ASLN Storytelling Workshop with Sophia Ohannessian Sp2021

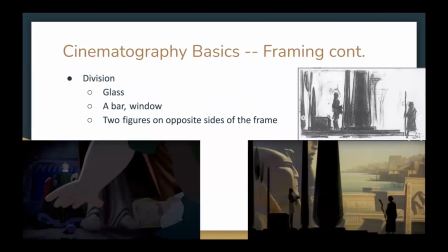1475s
So by having either an object or a subject divide something within the screen, you can really portray like the conflict with just a picture. So there's this interesting saying we all know, a picture is worth 1,000 words.
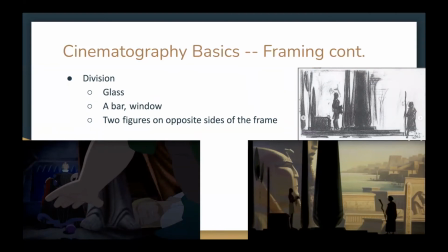1495s
So just looking at this picture right over here, you've got Quasimodo's hand from Hunchback of Notre Dame, and he's dividing the screen right down the middle. And on the left, you've got Frollo, and on the right, you've got Phoebus.
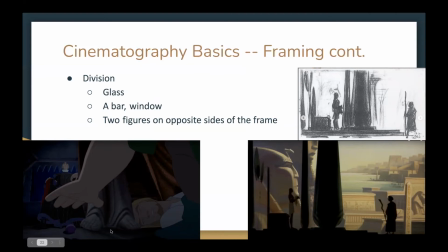1511s
And the camera is placed very low to the ground. And by doing it like basically on the ground, we can see that Phoebus is terrified and he could be caught at any second. And then over here on the left, we've got Frollo, who's very intimidating.
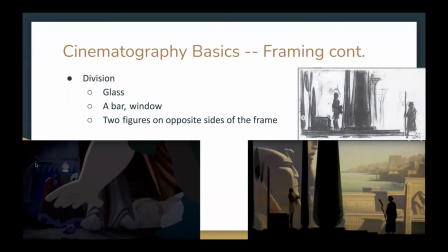1529s
He's got this very intimidating presence. He's got the power in this scene. If anything were to slip up, he would win. Character's goal would be gone. And this division right here shows that in this triangle that he's made with his arms,
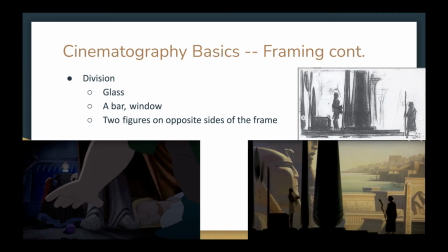1546s
he's protecting Phoebus and he's choosing this as his goal. He's no longer following Frollo, he's choosing this as his goal. And again, this image lasts barely a few seconds. So when you're doing storyboarding or you're doing just anything in general with animation,
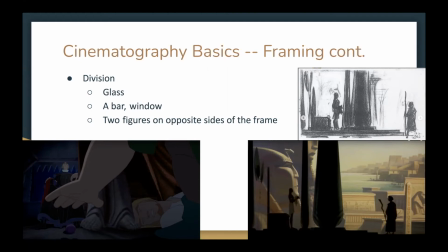1564s
by keeping this stuff in mind, it can really further develop your story. And again, to further prove that point, on the right here, we've got the Prince of Egypt. So here's an original storyboard from the film.
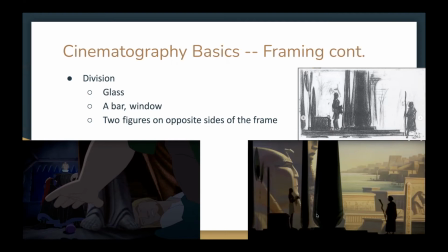1580s
And this shot, it made it to the film, and you really have to pause for it to see that shot. But it's in there, and it's in there for a reason, to show this division between the two brothers. You've got Ramesses on the left here,
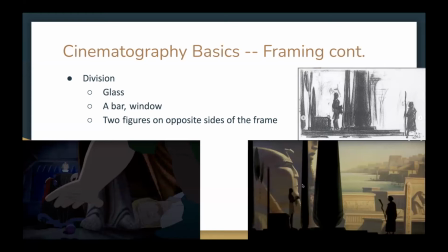1598s
divided by his brother, and in the background you've got his past, his legacy, the pharaohs and all of that. And then on the right you've got Moses, and he's wanting freedom.
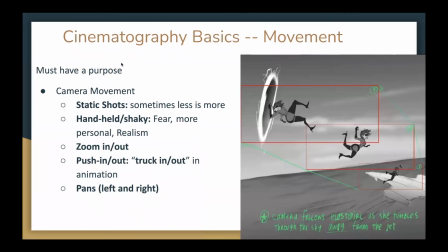1612s
Now we're going to talk about camera movement. And so again, with everything you do, it has to have a purpose. Don't just start doing pans for no reason at all. It has to have a purpose.
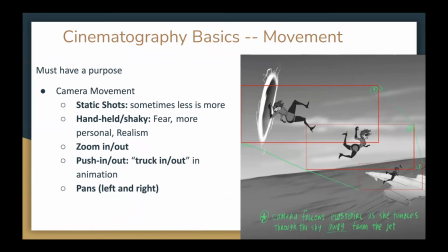1626s
So for your camera movement, a lot of static shots are typical. This means the camera is not moving, it's just there. Always start out with your static shot. And if you want to include movement, then you build on top of that.
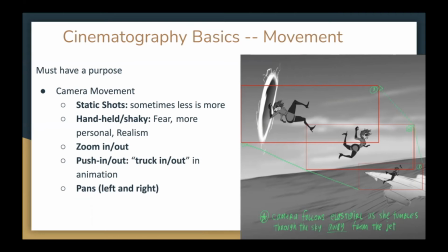1643s
Because sometimes less is more, and you don't want to overexert your audience, and then they're just going to get nausea. They're going to be like, oh, I can't focus on this, But once you want to add some camera movement to liven it up, you've got your handheld or shaky cam,
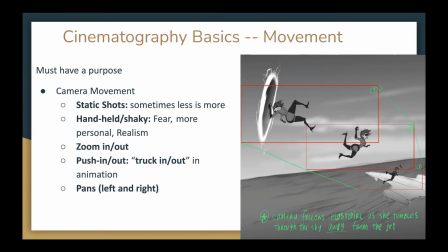1661s
which gives a more realistic feel to the subject. So it usually is used for fear, but oftentimes it is just to get more personal with the character.
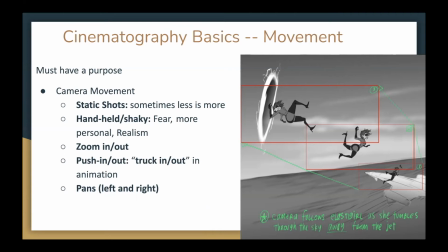1677s
And then next we've got our zoom in, zoom out / our push in, push out, or in animation it's called the truck in, truck out. So these are different. A lot of people use them loosely, but they are different.
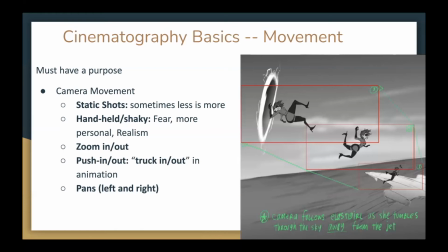1691s
So a push in or a truck in is when the entire camera actually moves closer to the subject. And this is what's used in traditional animation, just because the technology isn't as advanced.
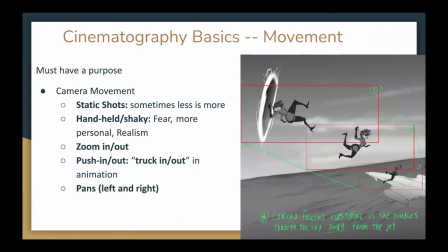1707s
And again, with a truck in, truck out, it's the full body of the camera moving towards the subject or away from the subject. With a zoom in, this is more towards 3D, and it's the lens that zooms in or out.
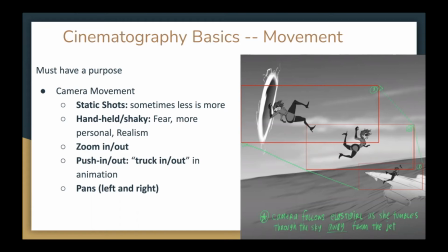1723s
And what it does is it has the subjects pretty much the same, but the background shifts dramatically when you do the zoom in and the zoom out. So if you were going into 3D animation, this is good to know, because if you start using these terms loosely, then it's not going to have the same effect that you want it to.
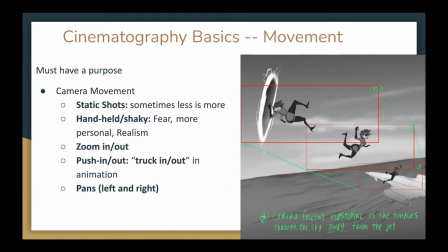1743s
And then of course you've got your pans. It's from camera going from left to right. That's the same everywhere. And you've got this image here on the right, which it's a mixture of pans and pushing in and out.
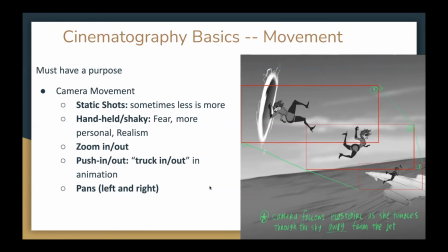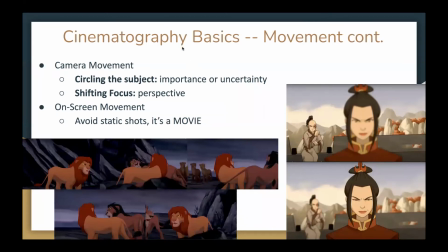Right, there we go. So another interesting camera movement is when you're circling the subject. So this usually highlights importance or uncertainty.
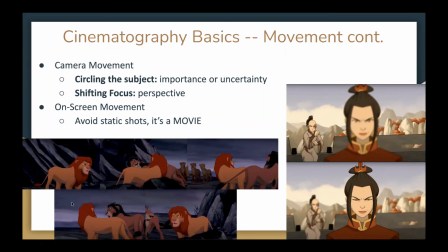1783s
So as an example here, I've got this famous scene from The Lion King, and the camera is moving around Simba. He's standing in one spot, as well as Scar moving around him as well.
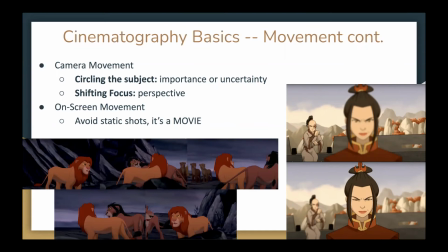1797s
So you've got this like uncertainty happening, but you know that Simba is the center of this attention in a sense. And then you've got your shifting focus. So with this presentation, I wanted to show both aspects in film,
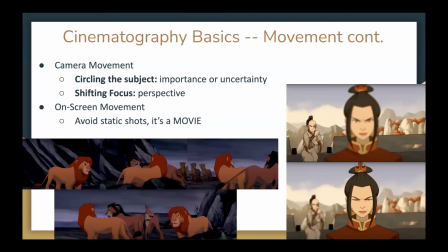1815s
television, 2D, 3D, just to show that these aspects are done, these methods are done everywhere. So you've got your shifting focus, which essentially is a shift in perspective without having to cut to a completely different shot.
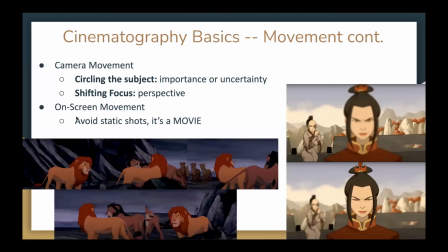1834s
And then I wrote on here, on-screen movement, avoid static shots, it's a movie. Again, you don't want to overexert your audience by having too much movement happening, because sometimes less is more.
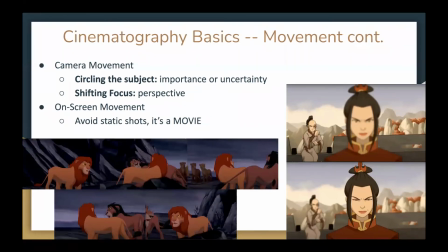1848s
However, if you've got your camera and it's a dialogue scene and they're just sitting there talking for 30 seconds, nobody's going to pay attention. Their minds are going to drift. So you do have to have some kind of movement, just so that your audience is aware that,
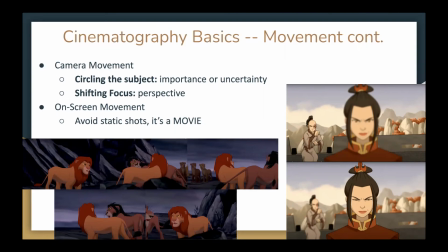1867s
you know, this is a movie or this is a TV show, just that your audience doesn't get bored.
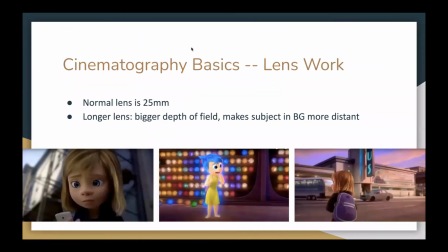1874s
And then this is more towards 3D, but lens work. Like a normal lens is 25 millimeter, and the longer the lens, the bigger the depth of field, and it makes the background more distant from the subject. So say you've got a 25 millimeter lens and you've got
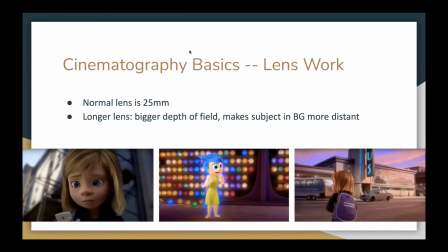1895s
your subject here, and there's like a car in the background that's like 30 feet away. With a normal lens, it'll look like it's 30 feet away. With a longer lens, it's going to look like it's 50 feet away. And a shorter lens, it's going to look like it's 10 feet away.
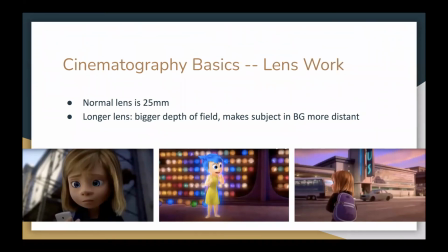1908s
So this is more towards 3D animation because of the technology that you can use with it. But what's funny with this, we had, I think his name is Patrick Lynn from Pixar.
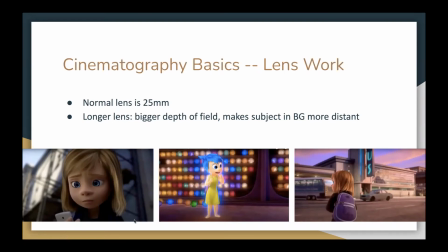1925s
He was a director of photography. He came to CSUN like a year or two ago. And he was explaining that in this scene, in the live action-esque elements with Riley, the camera is,
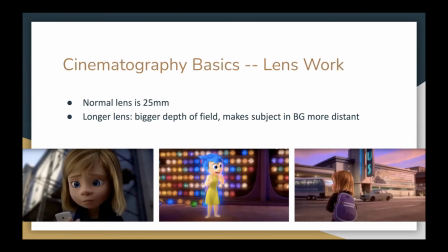1941s
it's got like a longer depth of field, and it's also a little bit handheld to make it feel like it's more realistic. Whereas when we travel into Riley's head, which is like the fictional type of area, it's very static shots,
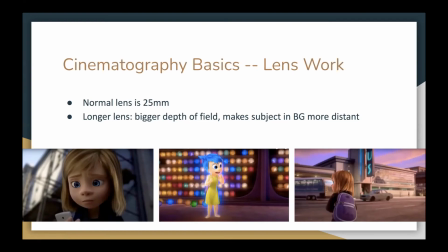1956s
closer to the traditional animation of just regular pans and truck ins, truck outs, and the lens is normal. So you can use this stuff to your advantage, even in animation.